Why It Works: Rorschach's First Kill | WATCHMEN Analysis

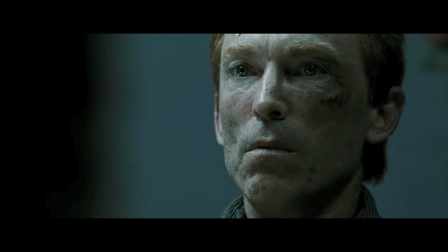8:12 So Rorschach keeps hacking away at this criminal's face and we cut back to the interrogation room.
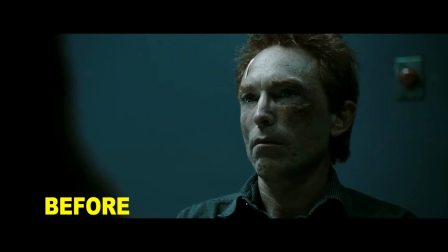8:17 Now with a close up shot of Rorschach so we can get every little detail of Haley's performance and it also magnifies the importance of the scene we just watched.
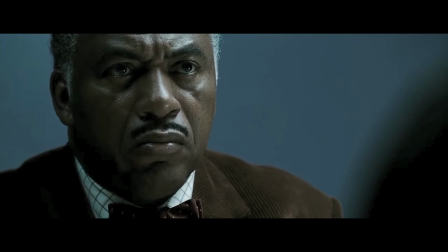8:25 It feels like this entire sequence is much more successful in the film rather than in the graphic novel.
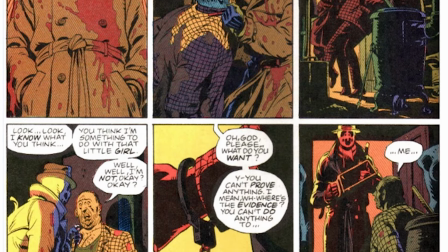8:31 In the graphic novel, the pages are cut up into nine panels and for a lot of the investigation there aren't any sound effects,
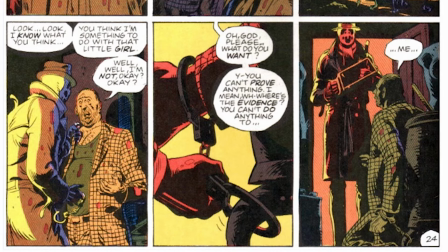8:37 there's no indicators to know how Kovacs is feeling, there's this red panel to signify shock,
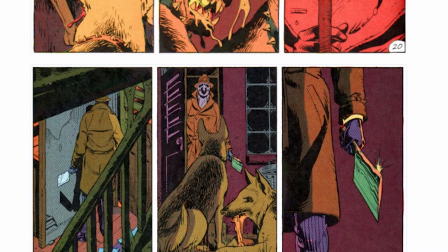8:41 and when Rorschach gets the criminal, there's no internal conflict, there's nothing that really shows pain.
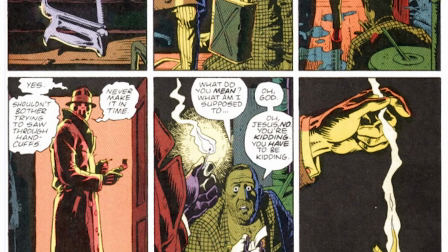8:47 It's as if Walter Kovacs truly became Rorschach when he just killed the dogs, and the criminal,
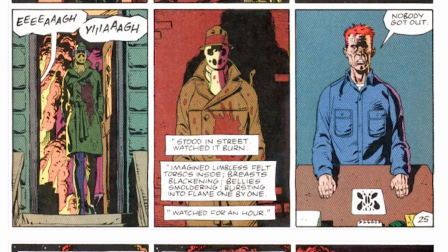8:52 who in the graphic novel Rorschach handcuffs and burns to death, is more like an afterthought.
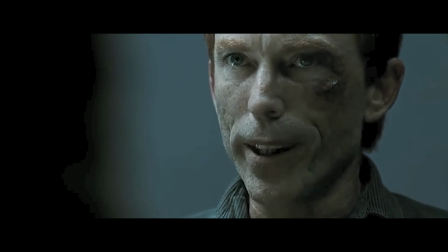8:57 Either way though, the power this scene has can't be ignored.
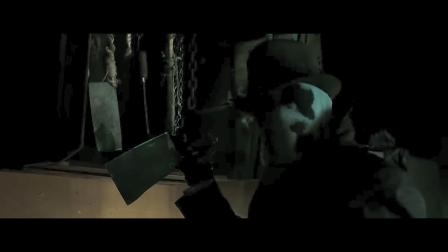9:01 Watchmen, the film, and the graphic novel constantly showcase the ugly truth about humanity,
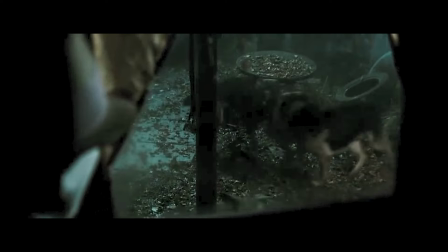9:06 the flaws of human nature, and this scene is what broke someone who is just trying to do the right thing.
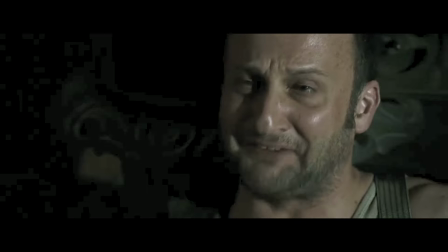9:11 No longer able to see Shades of Grey anymore after this event, he only sees things in black and white, just like the mask he dons on his face.
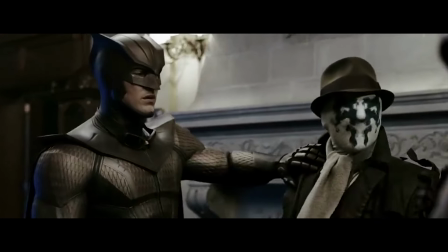9:19 You think catching him matters? Justice matters. Justice.
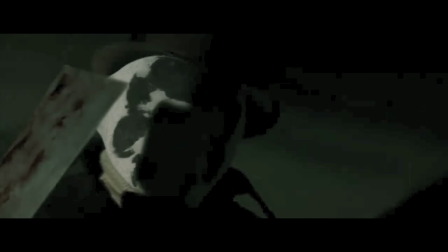9:26 Justice is coming to all of us, no matter what we've done.
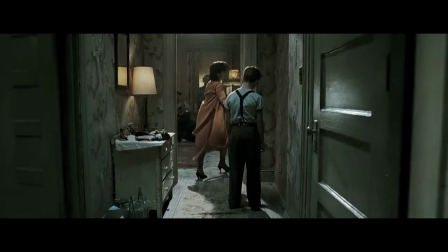9:30 It's a tragedy, really, knowing what happened to Rorschach when he was younger, understanding the trauma that contorted him into the person he is now.
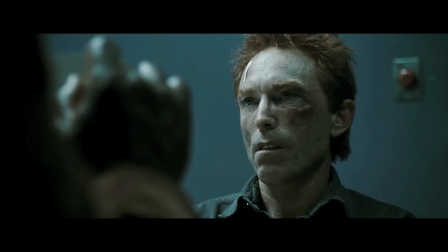9:37 So yes, I do think the scene is more successful in the film due to the body language, the breathing,
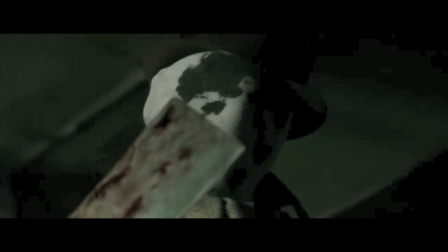9:42 the music looming closer, getting louder, as if the music is Rorschach trying to break free from Walter Kovacs.
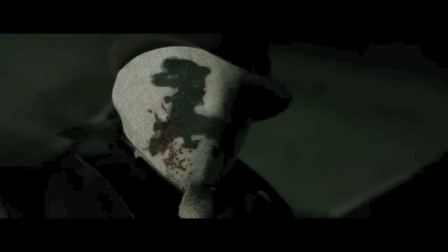9:48 And it's rather good, and much better than in the graphic novel, at least to me. Anyways, that's what I thought about the scene.
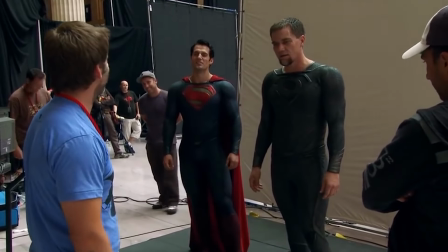9:54 Did you like Watchmen? Did you hate it? Do you even like Zack Snyder? Because I don't love the guy, but man, like, you know, sometimes he just does good stuff, you know?
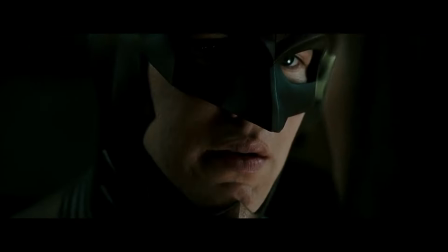10:03 And if you did like Watchmen, what scene did you like from it? Was it that ecchi scene? Let me know, guys.
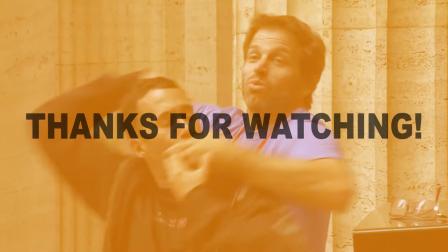10:08 Thanks for watching the video. Make sure to support the channel by subscribing. Hit that notification bell to get notified whenever I post.
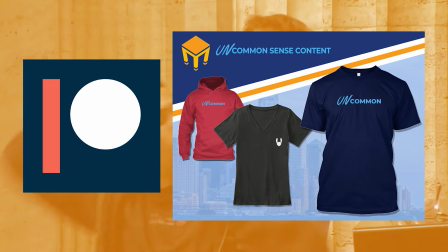10:13 And if you want to support Brown Table, I have a Patreon. There's merch available on the Teespring as well. Thanks, guys and gals, for coming to the table, and I'll see you all next time.